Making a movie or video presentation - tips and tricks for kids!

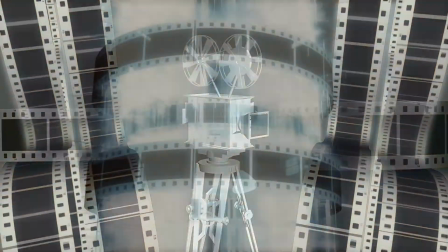(0:02)
So, you've been asked to make a movie as part of your current project,
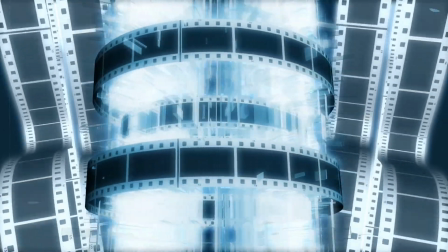(0:09)
and although you will all be using a very different software and choosing different topics,
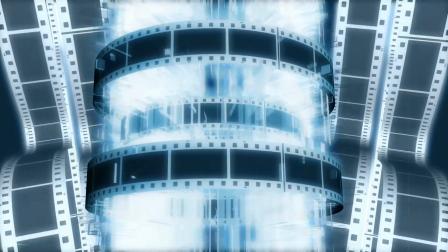(0:16)
I'll try to help as much as I can.
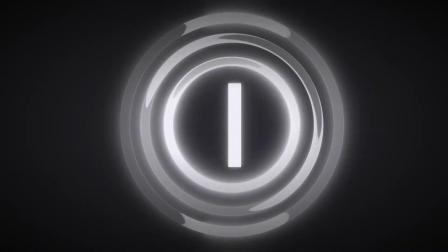(0:20)
I think that in general your movie will fall into one of three categories.
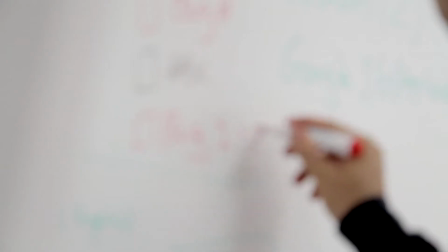(0:26)
A presentation which you film.
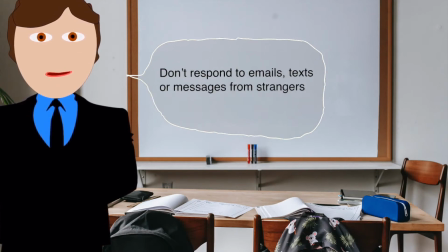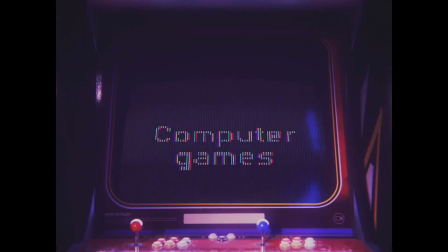(0:39)
Or a kind of animated slideshow which you can make using images,
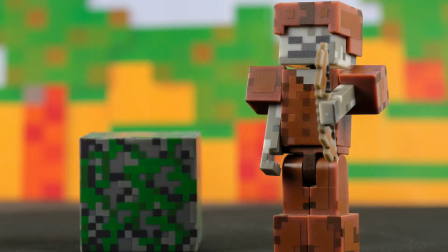(0:45)
text, animations, and captions.
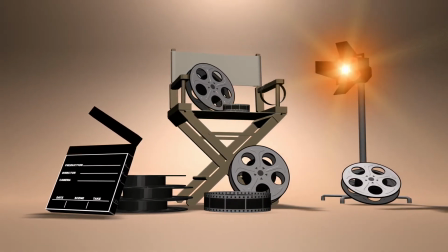(0:52)
And finally, I think some of you will choose to create a cinema or TV type drama.
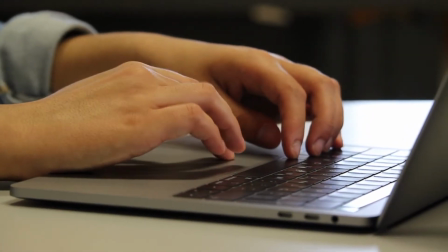(1:04) We can't let them bully you.
But first of all we need to talk about preparing because that's the most important part.
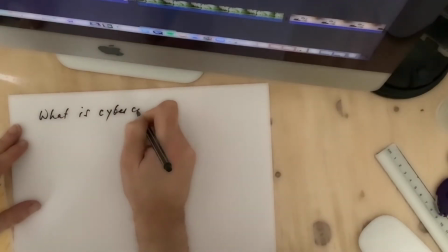(1:17)
Don't start filming until you have a plan. Basically a script.
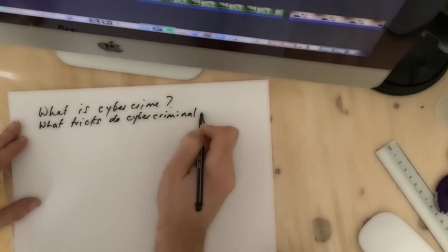(1:22)
When you know what you want to say and in what order you can start thinking about how you will film this or what images you will use.
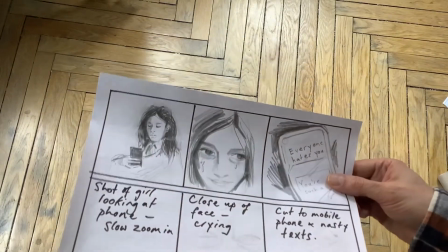(1:32)
A storyboard is a really good idea, particularly if you are going to make a drama type of movie.
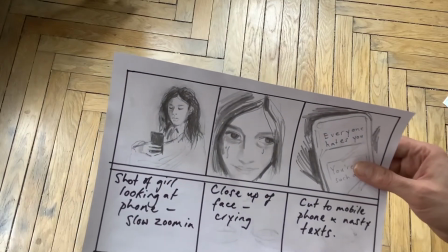(1:39)
It looks like a comic strip, as you can see, and it shows you the action that will occur,
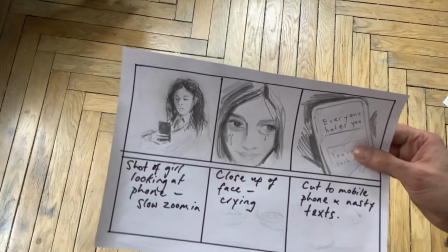(1:45)
as well as the kind of shots you are going to take.
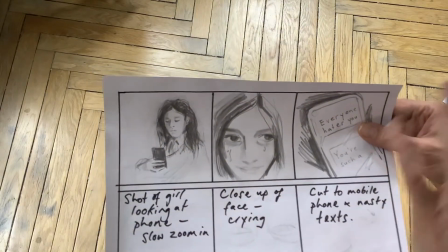(1:49)
You don't have to do the drawings in any real detail, and in fact you could use photos taken from the internet to make your storyboard.
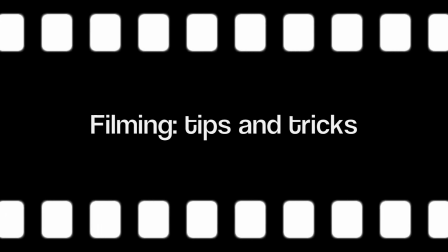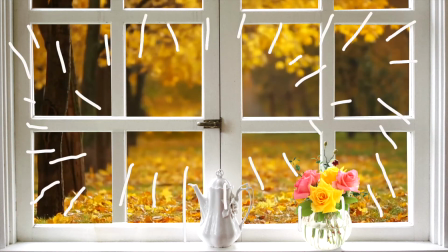(2:06)
Light is your best friend and you need to be as close to a window as possible.
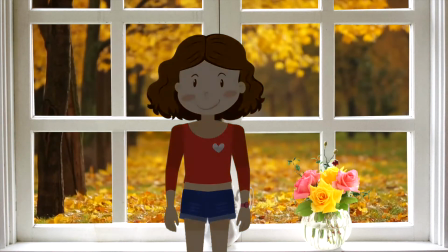(2:14)
But never film somebody directly in front of a window because they will start to look dark.
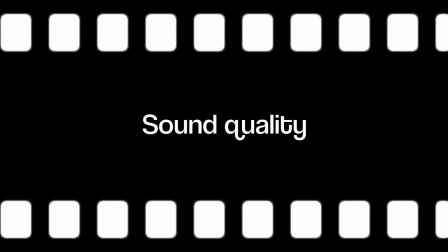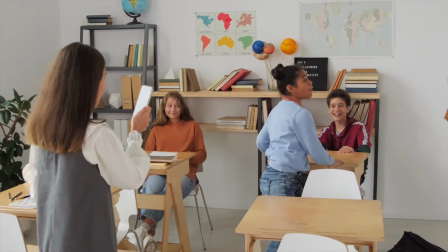(2:25)
Microphones on cameras and iPads are pretty powerful things as well. You will want to make sure that everything is as quiet as possible.
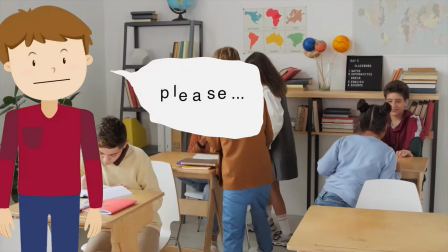(2:34) Please be quiet!
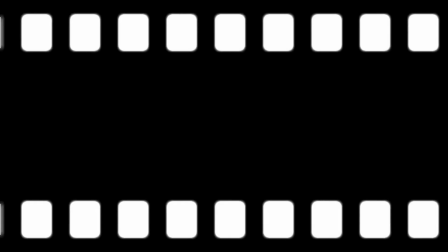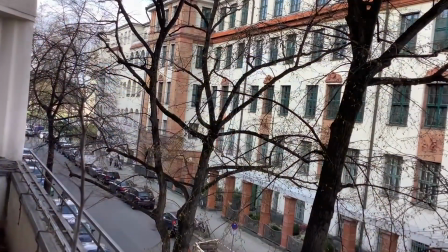(2:42)
It's not a great idea to hold the camera in your hand unless you are filming very short scenes, because it's almost certain to shake.
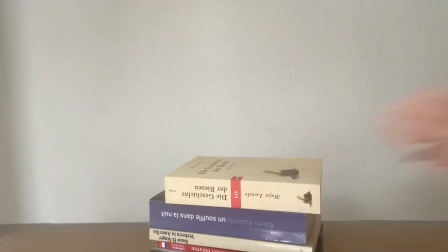(2:52)
You can easily hold the camera steady on a surface using books or boxes.
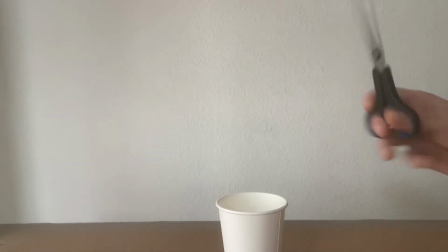(2:59)
And you can even make a little tripod out of a paper cup for your phone.
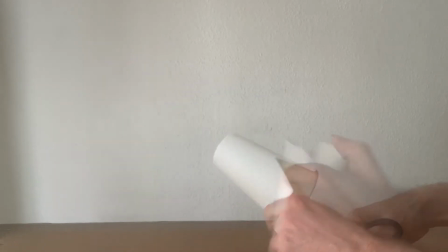(3:07)
Just cut a v-shape in the cup, weigh it down using coins or stones,
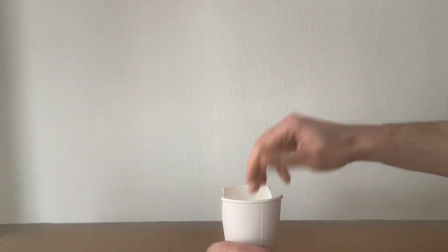(3:14)
and hey presto, it's ready.
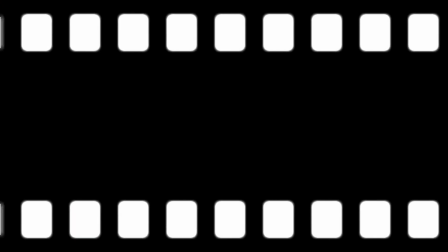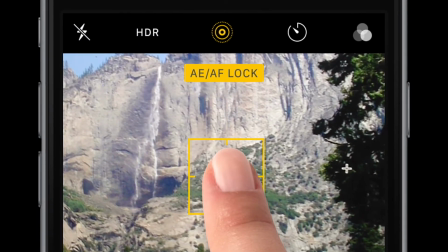(3:24)
It's a really good idea to lock the focus on your camera. On an iPhone or iPad, you do this by tapping on the screen, holding down your finger, and waiting until you see the yellow square and the lock sign.
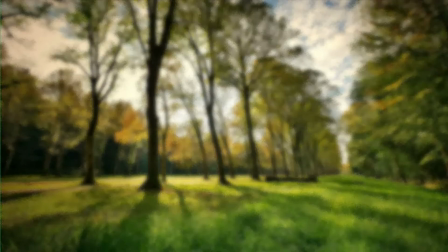(3:41)
If you don't have the focus locked, the image will often blur in and out with quick movements.
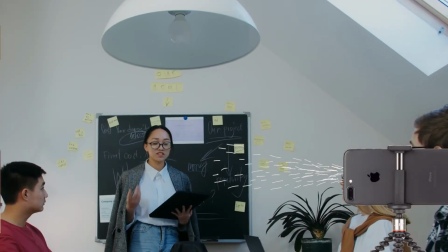(3:50)
OK, let's think about the editing itself. If you are filming yourself presenting,
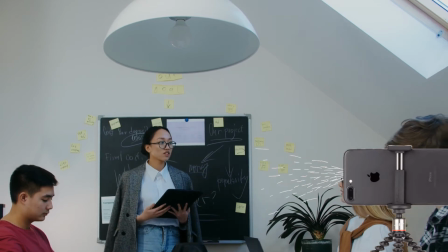(3:57)
it's not going to be easy to edit your video because essentially it's just one long shot.
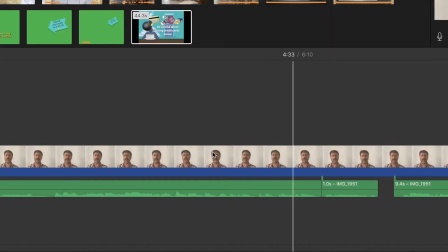(4:05)
But what you could do is cut it in places where you mention a product or something that you can show and then put a picture, a photo, between the clips. Look at my example.
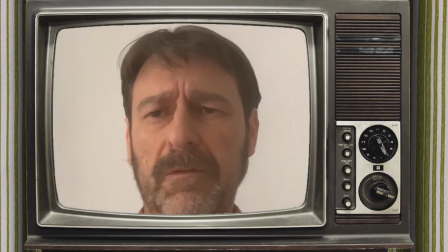(4:22) Phishing is a growing problem, but there are things you can do such as using specialist software.
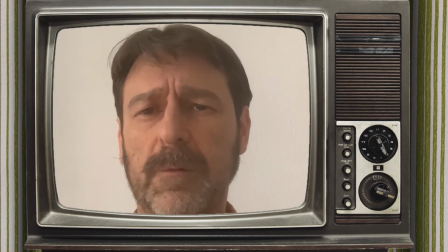(4:28) The Kapersky antivirus software is highly recommended by PC Magazine.
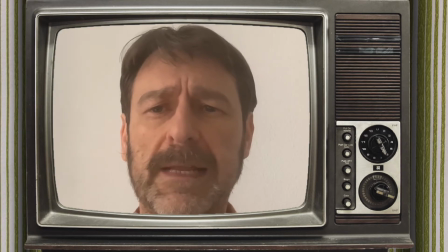(4:36) And of course, you should never click on a link or whatever.
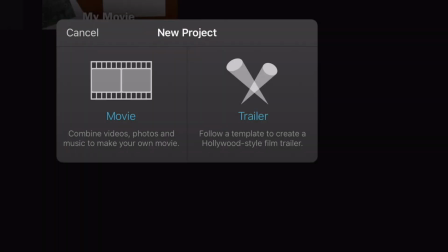(4:43)
And what about those video presentations which you can make in programs like Spark or iMovie?
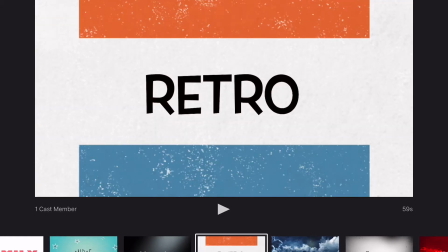(4:50)
Well, there are some really good templates you can use, but there are also many, many special effects which are tempting to try out.
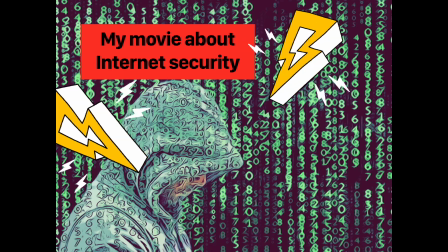(5:02)
Try not to use too many transitions and filters and stickers,
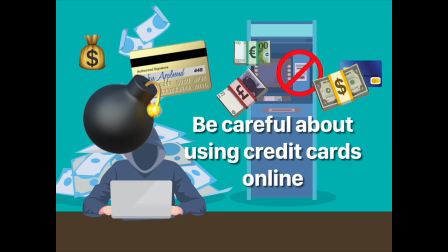(5:08)
because they tend to get a little bit distracting.
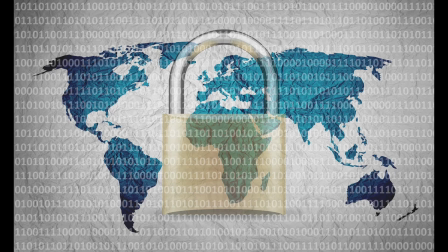(5:17)
I'm going to show you something pretty confusing. Images and texts that are too fast to look at or read.
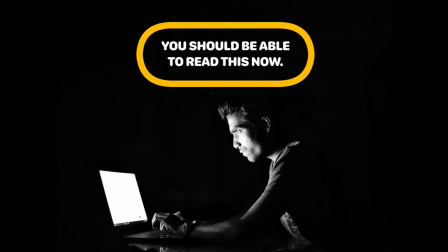(5:25)
How much time do you need? Three seconds is usually enough to read a short caption or look at a simple image.
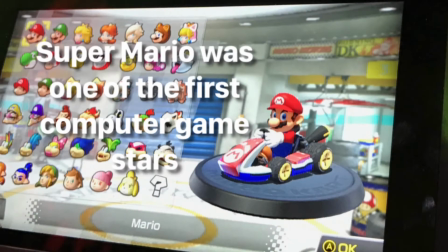(5:36)
Be careful, too, that you don't put text on a background that makes it hard to read.
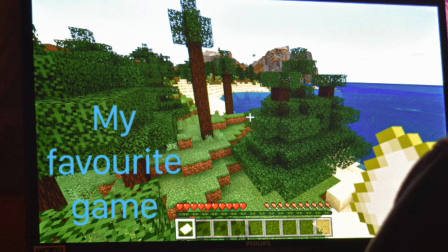(5:41)
I forget about this sometimes.
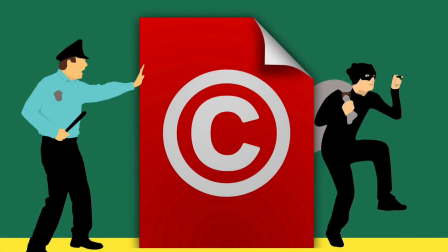(5:48)
Perhaps most importantly of all, you need to know that you're allowed to use the images in your presentation.
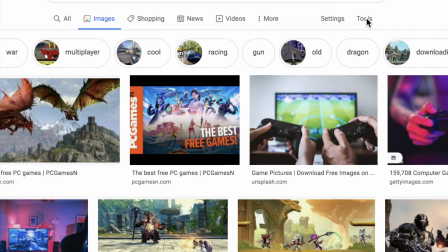(5:55)
Have a look at what I'm doing on the screen here.
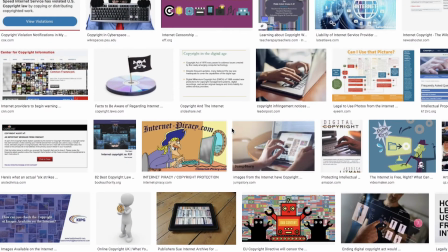(6:01)
In fact, you shouldn't take or copy most of what you find online.
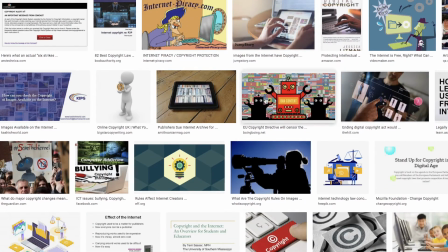(6:07)
But Google gives you a way to find content you can use without problems. Ask one of the other kids who are doing this topic.
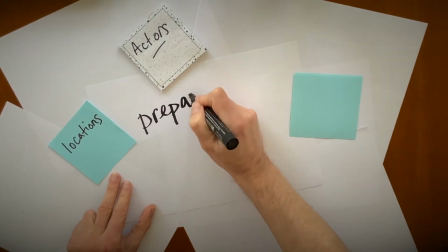(6:18)
And what about those mini dramas? Well, they need careful planning and as I said before, a storyboard is super important.
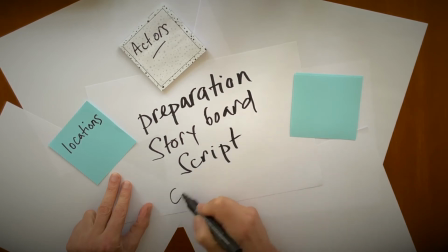(6:28)
It will help you decide what shots to use and how they add to the story.
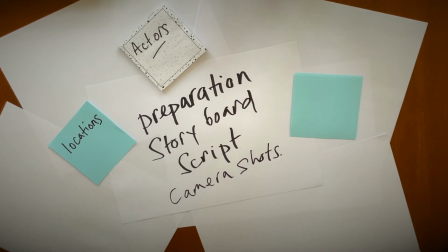(6:35)
Here are some examples.
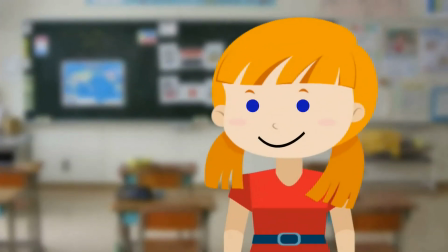(6:40)
Zoom in on an actor if you want the viewer to start focusing on him or her.
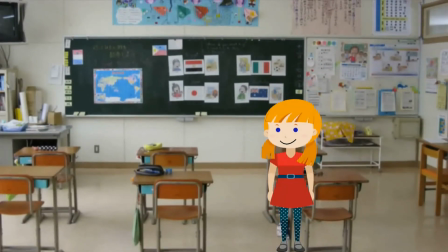(6:47)
Zoom out or use a longer shot if you want to give more of a sense of the place that the person is in.
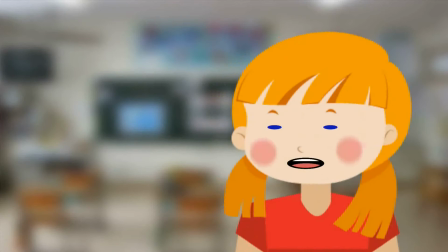(6:55)
Use a close-up of their face to show their emotion.
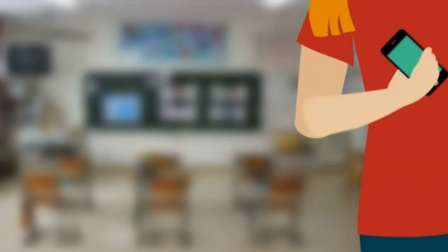(7:00)
And cut to important objects that tell part of the story.
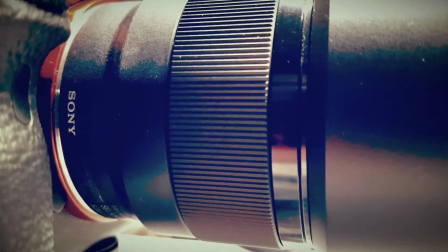(7:07)
You need to change the camera angle,
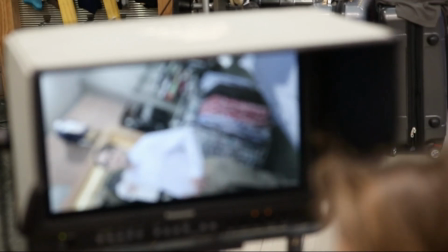(7:11)
you need to change the kind of shot, use a visual language to tell your story.
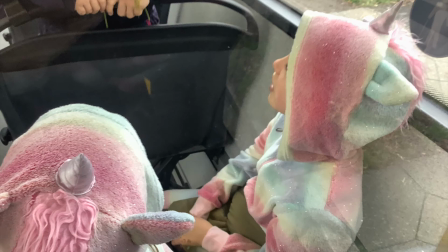(7:17)
And by the way, Yaro and Kuno are really good at this, so if you need any ideas, just ask them.
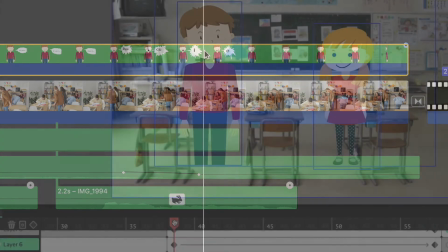(7:27)
As I said at the start, I don't know what software or applications you will be using to create your movie.
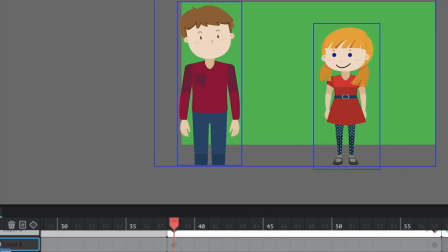(7:34)
I used several different programs to make this film.
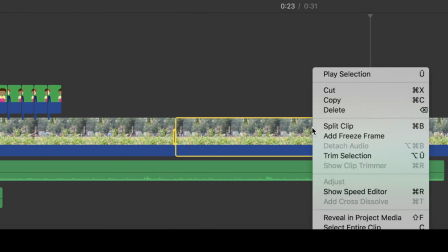(7:39)
But all video editing applications work in more or less the same way,
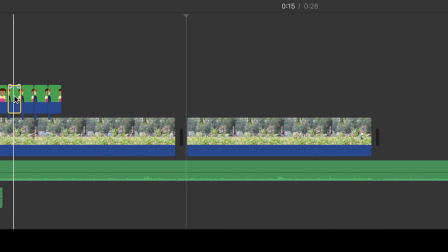(7:44)
allowing you to make movie clips longer or shorter,
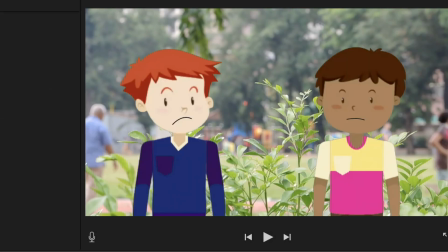(7:49)
and to change their position in the timeline to help you tell your story.
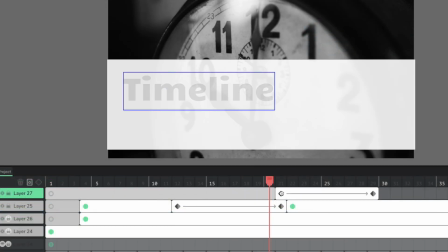(7:55)
Timeline. That word is very important because videos always take place over time,
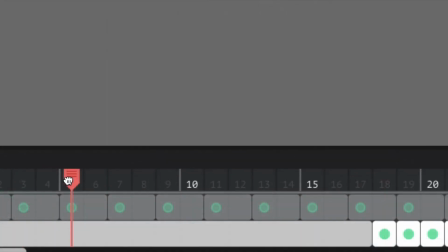(8:02)
and getting your timing right is not necessarily very easy.